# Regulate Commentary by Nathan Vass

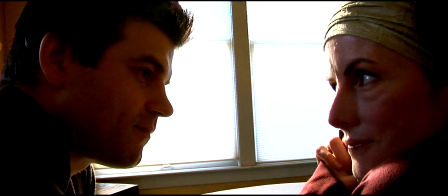249s
The various people I've tested this with and shown don't even comment on that the opening lines of the movie are a little bit fuzzy, you know, or that. So I'm trusting that. If 8% of the people who watch this are skilled audio engineers and are pulling their hair out,
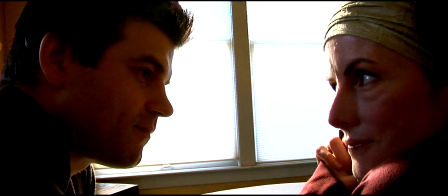267s
as I do when I watch this, I think that's okay if everyone else, and hopefully them as well, are getting some of the emotional import implied here. I do tend to shoot a lot of footage.
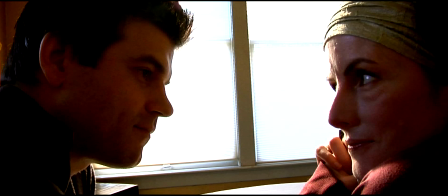280s
I care a lot about performance. And there is plenty of other material of this exchange that would have been serviceable and probably better in terms of visual and audio concerns. However, again, as I said, the acting quality is important. Also, it's important to me that this is a two-shot.
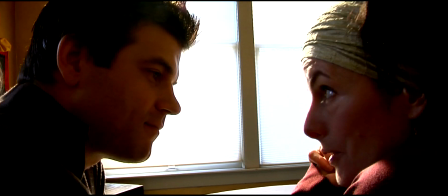300s
We want them to share the frame to visually suggest the intimacy of their relationship.
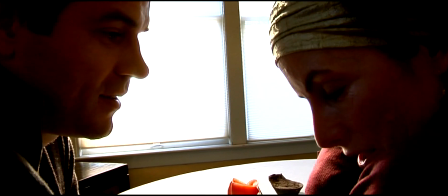306s
I want there to be a psychological justification for every shot and cut, and I like to think that we can do that for the entirety of this film.
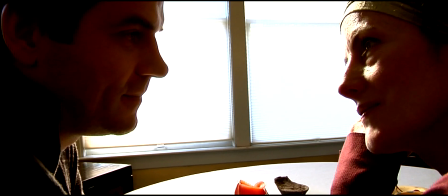313s
For example, we cut here to the very next scene, also our next shot, excuse me, also a two-shot of the two of them.
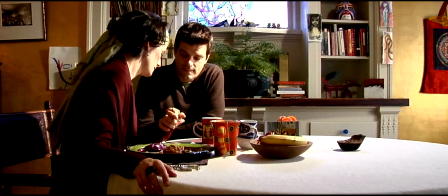318s
Why did we cut to that wide for just a moment there? Because I liked what was going on with her hands. There's a sort of affectionate truthfulness in that. Also, it allows us to start introducing sound image discontinuities.
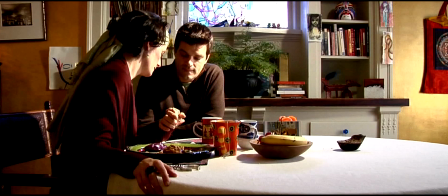332s
That's something we can just say that I outright stole from watching and loving pictures by Steve Soderbergh and Oliver Stone, both of them not afraid to experiment with the medium. I think Michael Mann has done this a little bit, too. But it's this idea of separating image and sound as a way of really waking up the viewer.
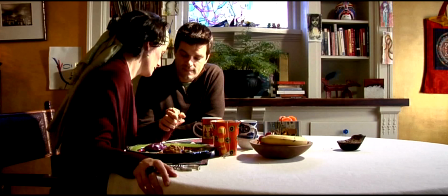350s
It's typically not expected. We are pretty inured to elliptical edits now. You see them everywhere from, you know, not just Godard, but, you know, reality TV does it now. And that visual language is not surprising. What is surprising is breaks between image and sound continuity.
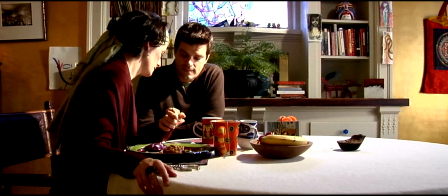368s
The reason we want to do that in this movie is to emphasize that her state of mind is fragmented, sort of broken, and wouldn't it make sense for the aesthetics of the film to be the same? Later on, when she, later in the movie, delivers that big monologue,
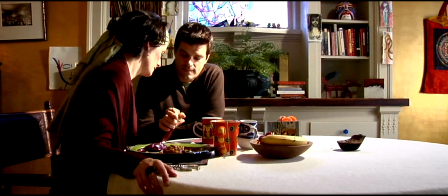388s
there's no more need for jump cuts and fragmenting the form because her mental state is no longer in a fractured state.
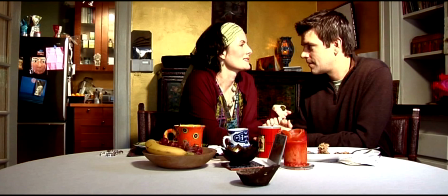396s
So we stopped doing that at that point. um okay why are we pausing on this particular shot here gosh it's uh one that i'm not too terribly happy with for myself i'm speaking strictly photographically here because it's front lit and front lighting is not my favorite also we were using a different setting
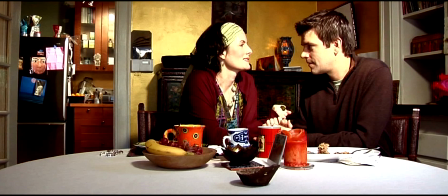413s
on this particular day which didn't have quite as much range and tonality especially on the warmer end of the spectrum the red of her um shirt or blouse i suppose i should say um but again the the reason for using this shot is because the acting is excellent, if I may say so.
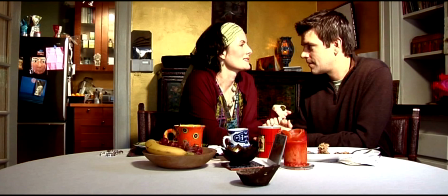431s
Again, the stuff that's going on with her hands and Eleanor's very gestural truthfulness and Ryan's, you know,
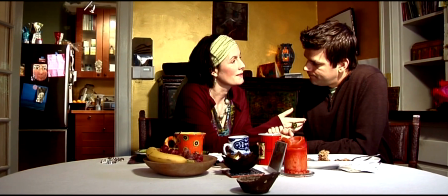440s
this reactive nature in that shot where he's putting to action the idea that listening is much more than a passive act.
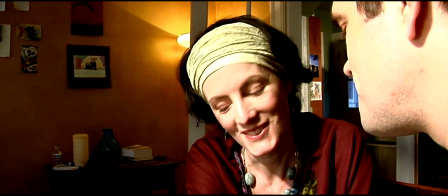448s
I like this because of the way the light is hitting them and this sort of back and forth. And we're moving the camera closer in on them because we want to be thinking about intimacy here.
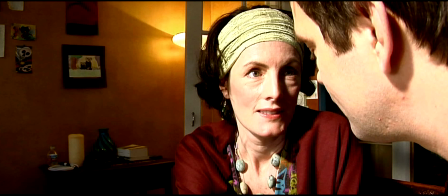456s
And if we think of the camera as a third sort of player, a third dance partner to a scene involving two scene partners, I think that's important.
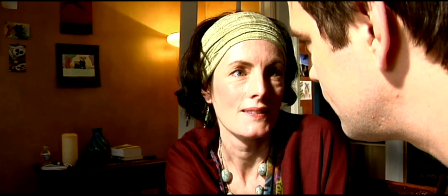464s
And then we sort of break this as Mr. John Fantasia.
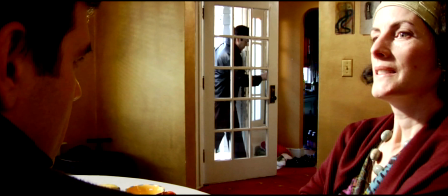469s
I use character names when we're shooting on set, but somehow I lapse back into using the actor's real names.
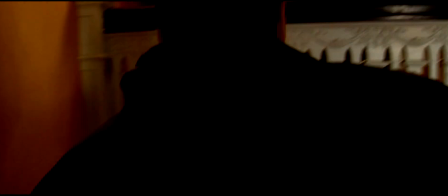474s
So that's John Fantasia playing bits and arsenal. He walks in there and we try to suggest indicators of status, implying that those things are important to him.
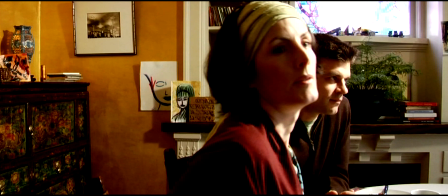483s
We have Ryan rolling his eyes there on Framerate, and that's because we want that to be a sort of audience entry point. This is a way to react.
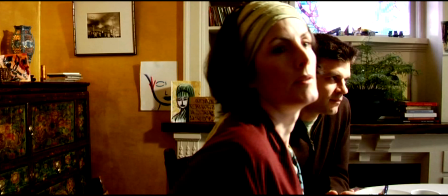492s
This is a possible choice for the audience to react to John's antics here, because it is theatrical, it is stylized, and somewhat ridiculous. It is in conflict to the naturalistic quality of performing, and also a very warm,
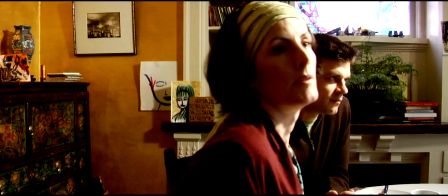508s
intimate relation between the two characters we've been spending time with so far.
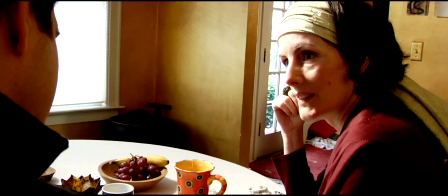514s
And Ryan's eyeballing is a way for not just those two characters, but also us, to respond.
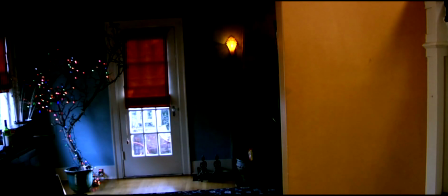520s
I held on this shot of blue and red for just an extra second. Half the reason for that in the movie is just because it counterbalances the sheer amount of warm tones in this movie. So, very briefly, I want to talk about how it may seem a little hubristic.
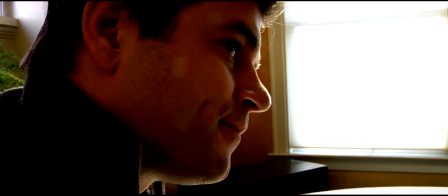535s
I'm going to pause this again. Gosh, you guys, there's so much stuff I want to share. Thanks for listening to this. The reason we cut to black there briefly, I want to backtrack a little bit and say that right now it's 2016.
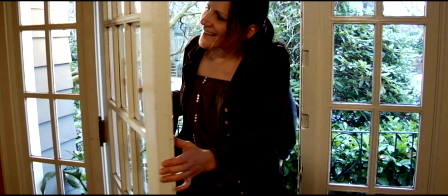546s
I'm recording this in 2016. The script for this was written in 2008. We shot it in 2009, edited in 2010, and screened it, a 38-minute version of this, in early 2011 at the Henry Art Gallery.
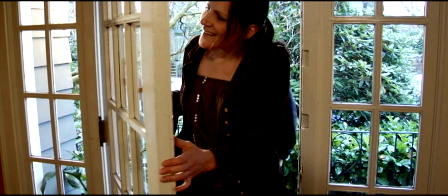561s
I was happy with the film, but I was never completely satisfied with my own ability to structure and organize the piece. I sort of wrestled with that for a long time. I don't want to imply the ridiculous sort of hubris of working on a short film for whatever that is, eight years.
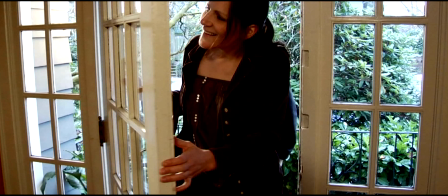579s
There's a long break in there where I just sort of moved on to other projects, traveled to eight countries, made another film, ran a wedding photography business, had a bunch of gallery shows, designed a book and a couple album covers, started a blog that ended up being much larger than I thought it would be. But during all of that time,
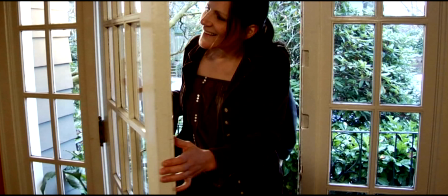595s
periodically tinkered with it, but never quite felt completely satisfied, and then woke up about a year ago with this burst of inspiration. All of you artists listening to this will know that inspiration works in ways that can hardly be defined.
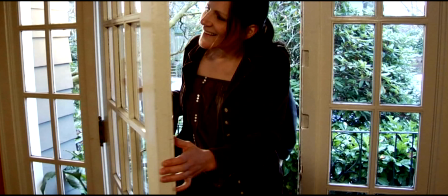609s
You know, the whole thing where you're brushing your teeth on a Tuesday, day and all of a sudden you go write 500 pages. And working with a good friend of mine who has some background in editing, interestingly not film editing but on the writing side, he's a very good friend of mine, Brian Jobe, author, teacher, professor,
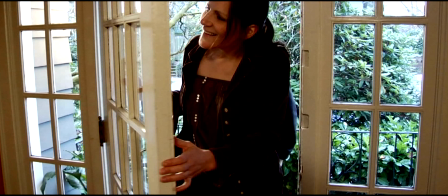629s
lecturer, poet, and screenwriter with an extensive knowledge and understanding of film. We talk about films basically constantly. completely reorganized the uh film here and went back to the raw footage we have new
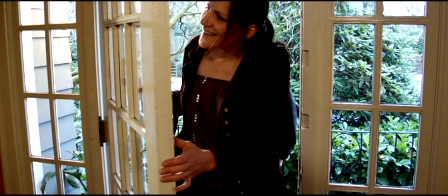646s
technology that could address some issues of overexposure that i'll talk about later allowing us to use shots we previously didn't think were possible and also um you know i was just not as good a director and editor in 2010 as i like to think i am now and were able to make just more intelligent decisions of brevity and also
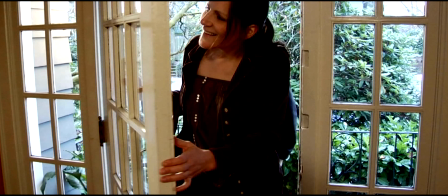665s
making cohesive some disparity in acting styles in this film and also emphasizing Eleanor to a greater degree. A third and crucial element was redoing the sound. The sound mix for this new cut is not perfect, but the difference is pretty astronomical.
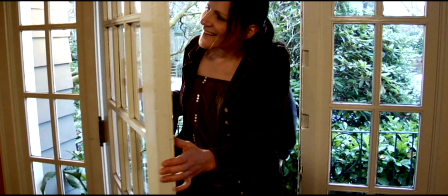685s
There was so much clipping and peaking, echo from overlap and so on, and flatness and lack of directionality to the other mix, and I'm not attributing those to the former editor who is very willing to work with some pretty difficult material. But to my own lack of expertise in the field, I've since taught myself a little bit of rudimentary understanding of sound.
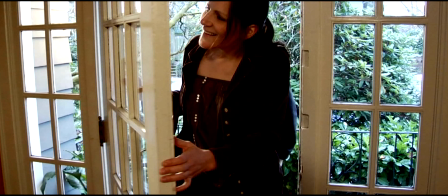705s
And as I mentioned earlier, my background is more in images. And so being able to address some sound issues has been really satisfying on a technical level, but also I think it helps narratively.